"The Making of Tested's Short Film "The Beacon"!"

The video element of it is just the beginning. This was all shot MOS, so if you watch the raw footage, you would hear me yelling a whole bunch of things.
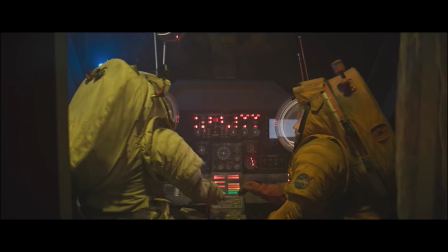Oh, Adam, move over here. Action over there. We're getting lasers. Smoke. You're good to go. Let's get out of the ship. Action, Chris.
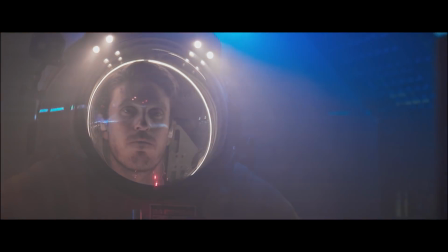Fantastic. There it is.
Now, right, like unusable in terms of audio, and it needed to have sound design. You can't have a sci-fi film of exploration without any sound design whatsoever. And so the first step here was getting the right sounds, getting the sounds that the suits would make, the footsteps, the movement, the cloth, the beeps, the clicks, all the little things that just make up the blood of this piece. And so we went back to Adam's shop. I grabbed a microphone, grabbed a Zoom, and we shot a little Foley session of just me capturing noises while Adam made those noises.
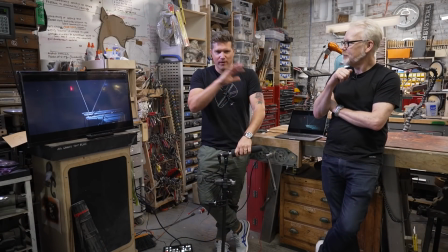But we didn't have sound on location. We ran the whole thing MOS. It was all just scratch sound. You can hear us talking in the background. So we really need to make that atmosphere with sound. Well, and I watched the rough cut and I was like, oh, I have to turn the sound off, because you're just like, okay, push the button.
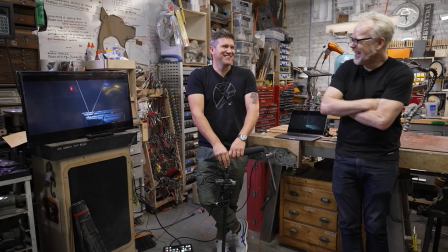Walk up there. All right, move your head. Yeah. It's very unromantic.
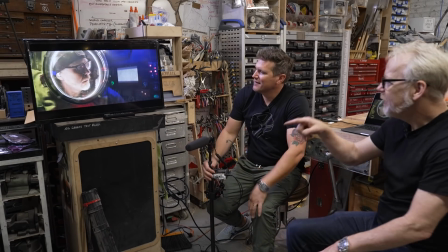Oh, hey, one thing about that shot, can you pause for a second?
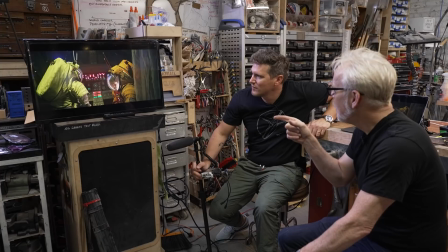One thing about that shot is I'd love it if we could hold it long enough so you actually see breath bloom on the thing and then we cut.
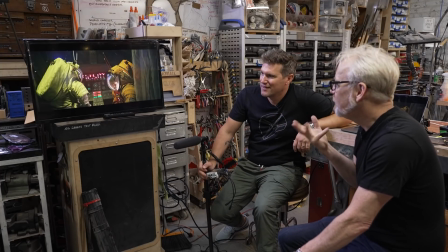Yeah. So again, that should probably be, we get at least one sound of me.
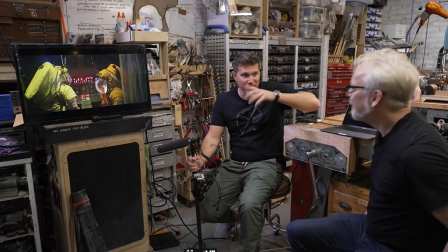Yeah, we should have a good amount of you guys breathe in just to run through, and maybe some heightened, some areas of heightened breaths.
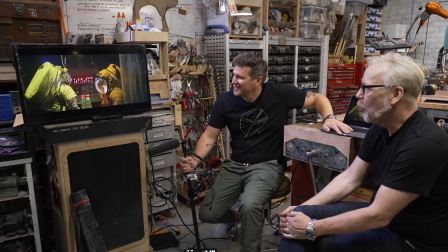Yeah, exactly. Right, okay, so that's definitely a whole pass is just some breath. Yeah, exactly.
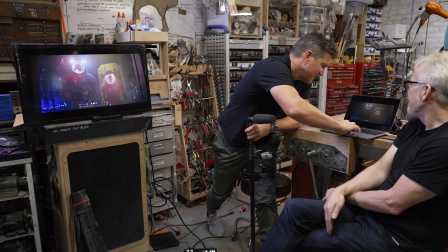that kind of, and like you choose the moment of like when it goes past our face is when it is the loudest, right?
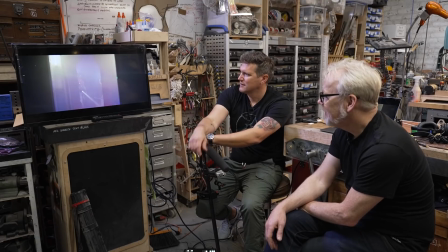I feel like what we're going to end up getting today is more like a library rather than a live track.
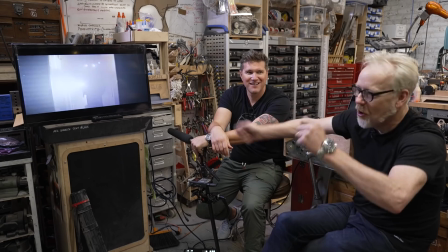Yeah, I was sort of picturing us doing all this Foley against this,
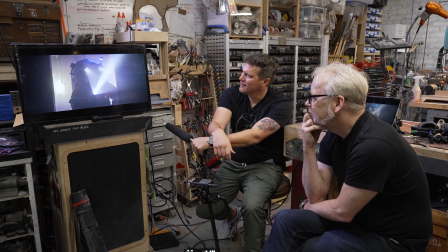but I realize now there's a lot of piecemeal stuff, and you might grab some electronic sounds from sound libraries too.
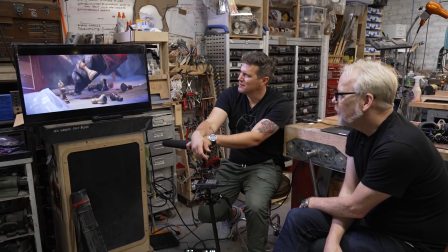Yeah. Yeah. I was thinking of Jim Cameron when I put the strobes on there, because he's really good at using flashing lights for calm scenes that become not calm.
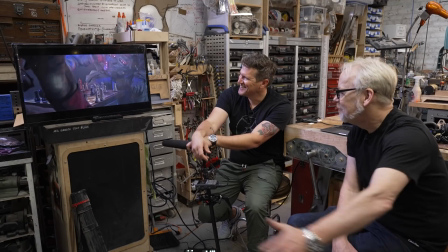And then all of a sudden there's like a swinging light while Virgil Brigman is fighting with Michael Biehn.
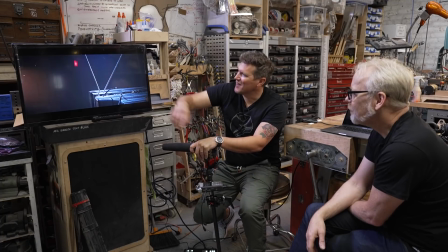Yeah, the gaffer was like, hey, should I cover that exit sign? I was like, no, I like it.
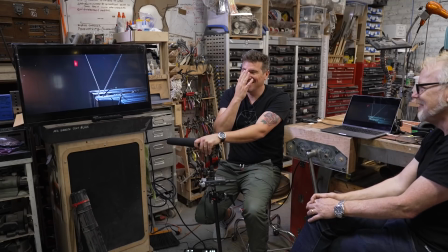And the shot came up and I'm like, that's an exit sign. Actually, I thought it was a light that looked like an exit sign.
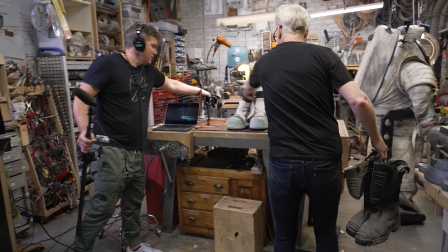The boot zone bore fruit. So lift them.
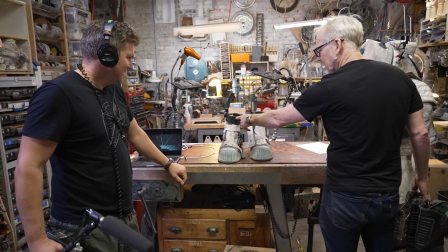That's my first pair of moon boots, and I literally cast some boots into silicone, silicone in that.
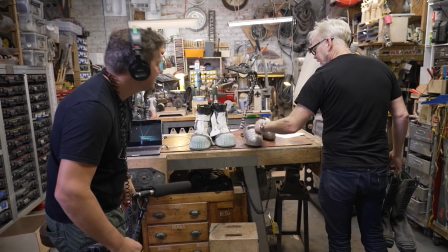That's some weight. These I've been saving forever. They're prison boots from space, from Face Off, but they're also in Aliens.
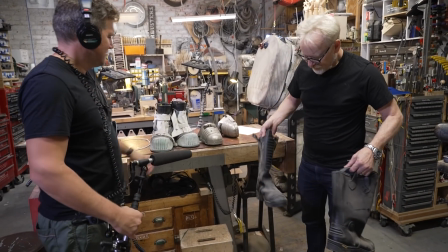And then I have these fire boots, which are just...
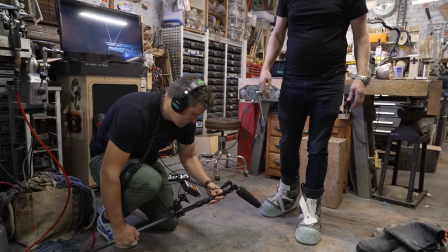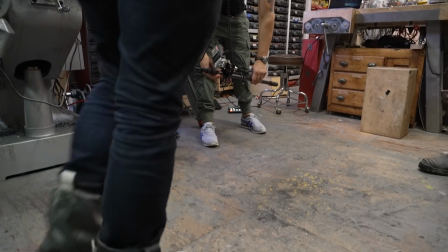Yeah. I mean, they sound heavy, right? Yeah. And there is a little bit of yeah,
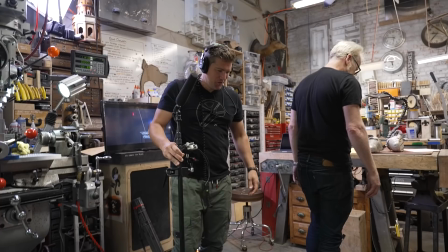it sounds like you're being pushed to the ground with a lot more weight than you are.
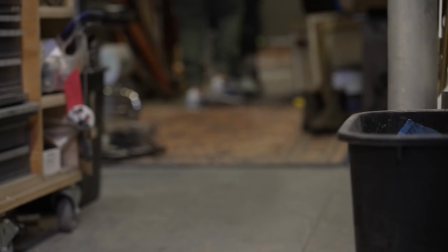Which That's great. Let's walk around. We've got carpet.
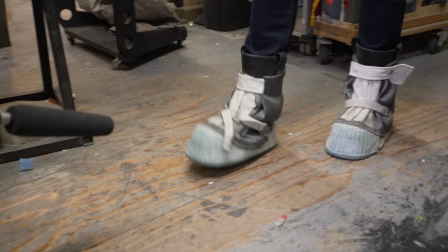All right, cool.
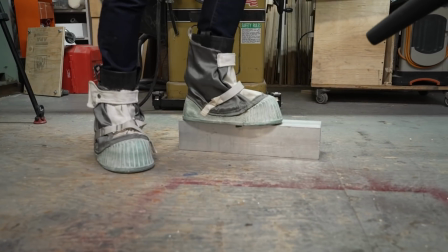Oh, wait. I like that, a few of those. Oh, wow. All right.
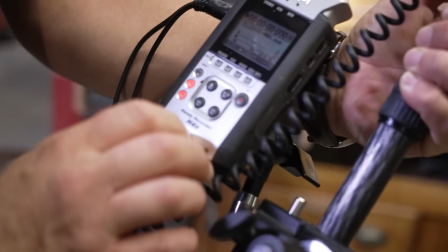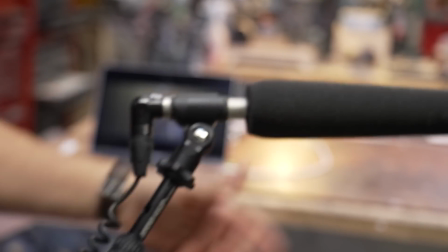I may need Applebox help with this, Norm.
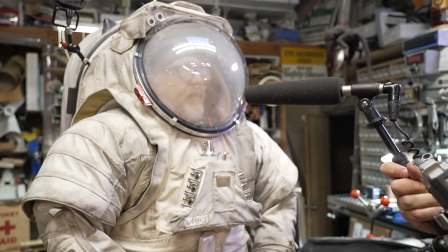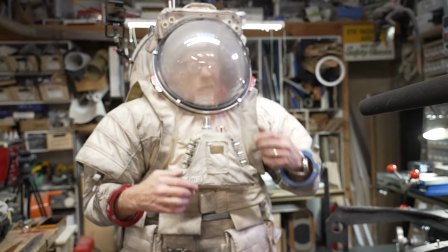Set. Okay, here we go. This is adding of bearings to the breathing sounds.
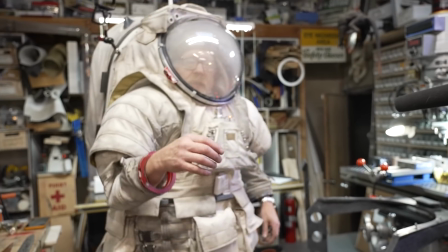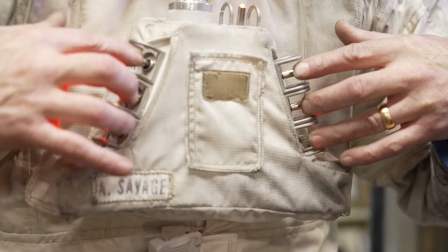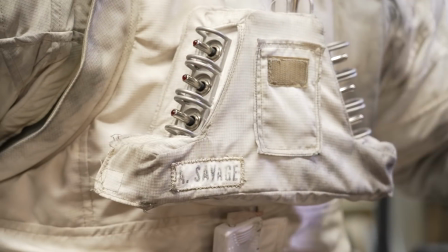Great.